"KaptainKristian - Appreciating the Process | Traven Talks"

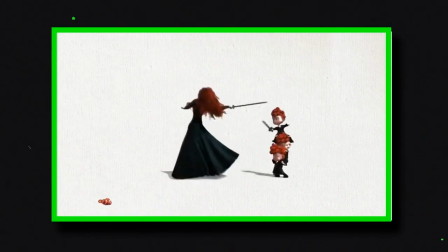245s
His videos rely mostly on motion graphics, text effects, and enough masking to make me wonder what kind of inhuman levels of patience Christian has to pull it off so well.
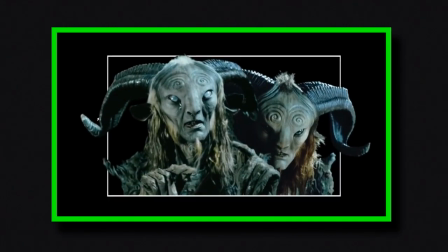253s
For example, his classic frame panel is just a shape layer with a trim path.
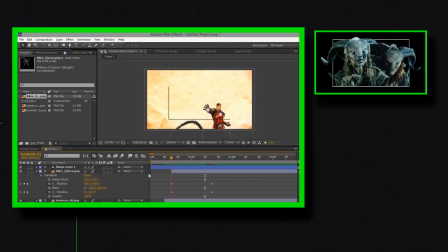257s
The images that pop up in them are edited with some speed graphs and masking, with a few extra shapes to hide the overlapping layers.
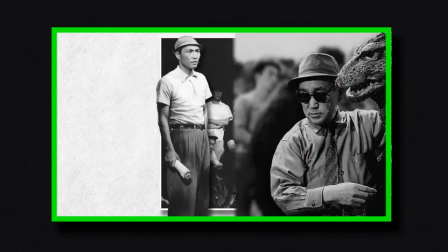263s
The pictures from the start of his Godzilla video can easily be recreated with the help of a photo editing software,
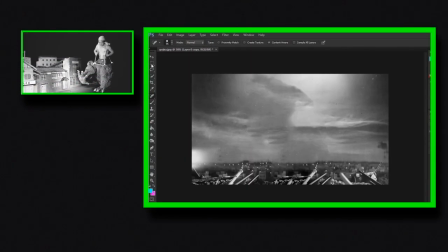268s
by separating out all the different elements of the picture, using a smart filter tool to cover up the background sections,
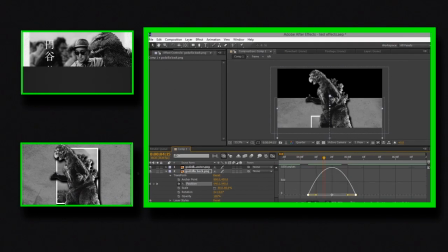273s
adding a crop, then bringing them back into the video editor and adding motion effects in the project to create that smooth slide-in, offset a bit for that extra visual flair.
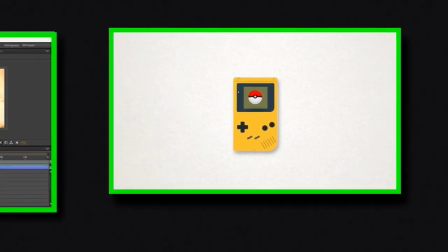281s
The Gameboy Shaw and his Pokemon video can be done with lots of shape layers, either made separately and stuffed into a precomposed layer,
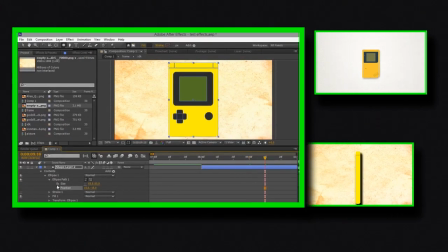287s
or done in a single shape layer, and adjusted so they can elegantly blossom into that iconic image of 90s nostalgia.
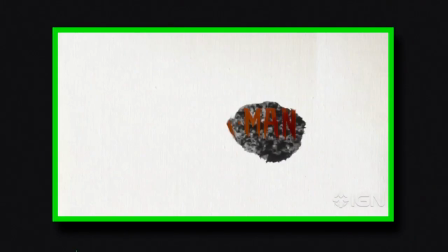293s
And there's still lots I don't specifically know how to do, but I can still make a pretty good guess about how they're done, either with plugins and effects I don't have or know about,
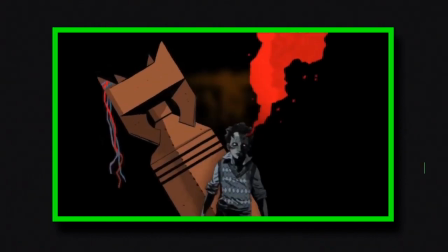301s
or some 3D or particle effect I'm not very good with. This isn't meant to undermine Captain Christian's videos, not at all, they're still incredibly well made.
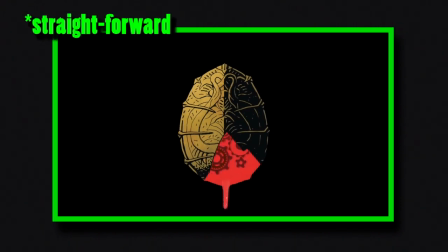308s
It just illustrates that they're made with straightforward editing tricks that are quite easy, if tedious,
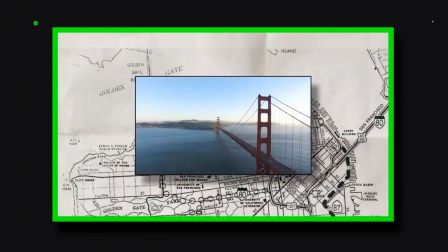313s
to accomplish, as I realized that my blind enjoyment of these videos faded.
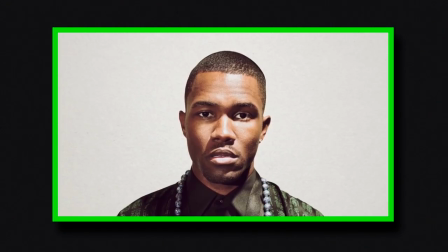318s
But a deep admiration for the work and thought that goes into each one, and an intense curiosity about the techniques used to do so, quickly replaced it.
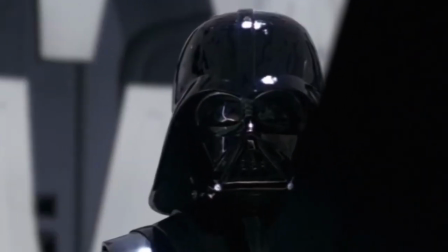327s
Just noticing something as small as the extra grain added in his Star Wars videos to give it an old school film look is fascinating.
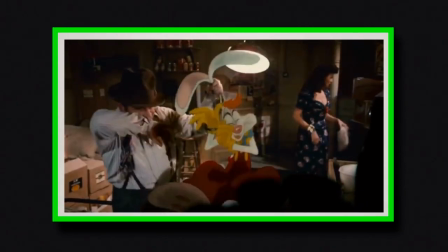333s
Yes, the magic died, but something just as great took its place. and appreciation for the way Captain Christian bumps the lamp, to the point of shattering it. But that attention to detail isn't something he started with, it's something he learned.
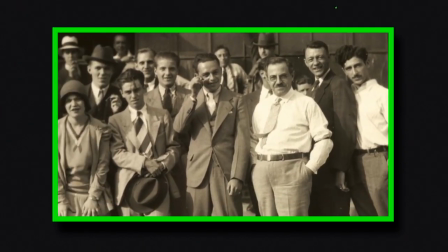347s
His older videos are much rougher than they are now, filled with choppy edits, and a platter of post-recording corrections and clarifications,
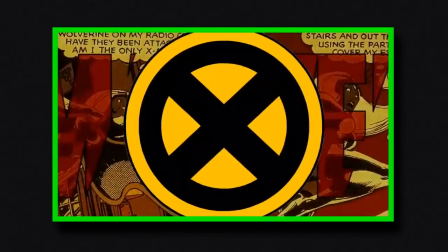354s
but it's clear to see how he's improved over time, experimenting with something new in each one to push his content as far as he could,
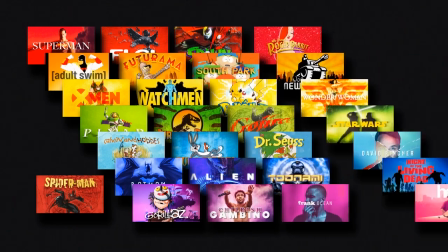360s
a point emphasized by the fact that he categorizes his videos into phases, with him now tentatively stepping into his fifth.
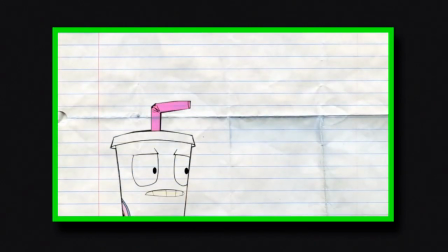366s
Sure, he may have started off with much stronger editing abilities than most, but just like everyone else, he still had to start somewhere.
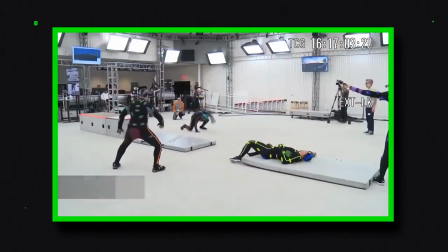374s
There's a unique joy in unraveling the method behind the madness, the technique behind the tension, and most importantly,
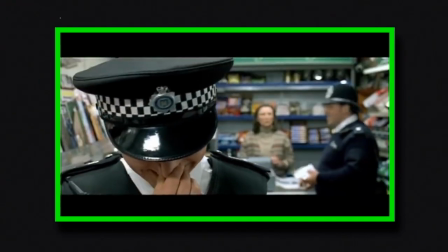380s
the person or people behind the process that brings the art we love to life.
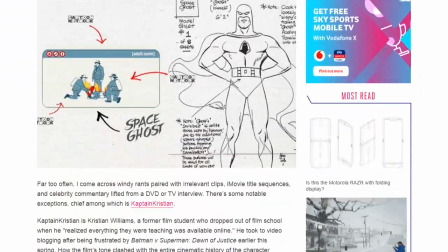384s
And I could ramble on here, but as expected, I think Cap himself puts it quite succinctly in his interview with The Verge from August 2016. team.
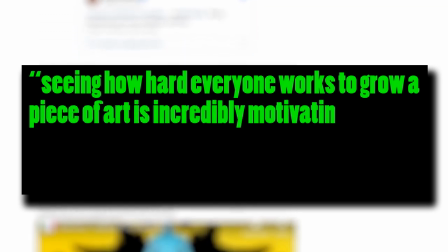392s
Seeing how hard everyone works to grow a piece of art is incredibly motivating, and the process deserves as much appreciation as the end product.
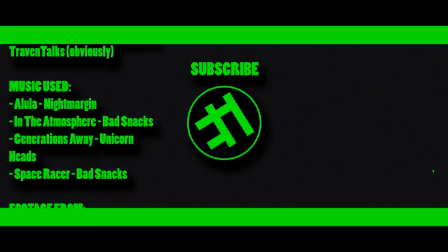403s
And yeah, those are my thoughts. No, I'm not trying to be YouTube-centric, my schedule's just been weird.
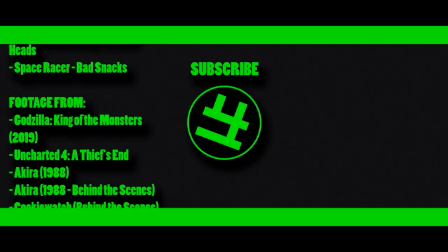408s
And after making two 20 minute videos one after the other, I really needed to make something short, sweet, and more or less to the point.
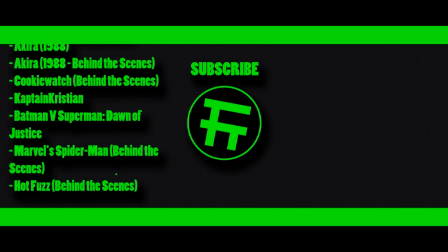415s
And it gave me a chance to fanboy a bit, so it went all around. The next few videos I'm doing are gonna be more art form focused, got one about pixel art plan,
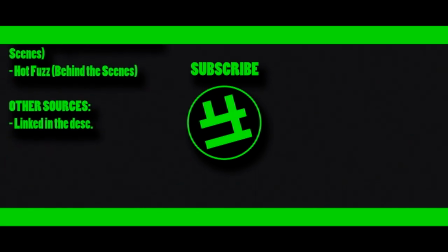422s
then sakuga, then a neat but stupid topic for April Fools, then a big ass project for the end of April, which I am terrified about, but also excited for. Anyway, let me know what yous think if yous agree, disagree, what your favourite medium of art to enjoy or make is, who your favourite YouTube video person is, etc, and thanks for watching.
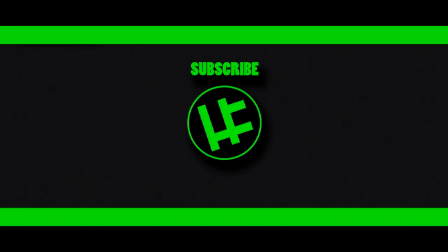440s
If yous enjoyed this and want to see more, check out my last video, where I review, recommend and ramble about my top things of Winter 2018, or check out my video on the strained history of animation on YouTube, and the way it's changed and evolved over the years. And don't forget to like, comment, share, and of course, subscribe to Come Fly At Me. You can also follow me on Twitter for more updates about this channel and other stuff, and hopefully, I'll see yous later.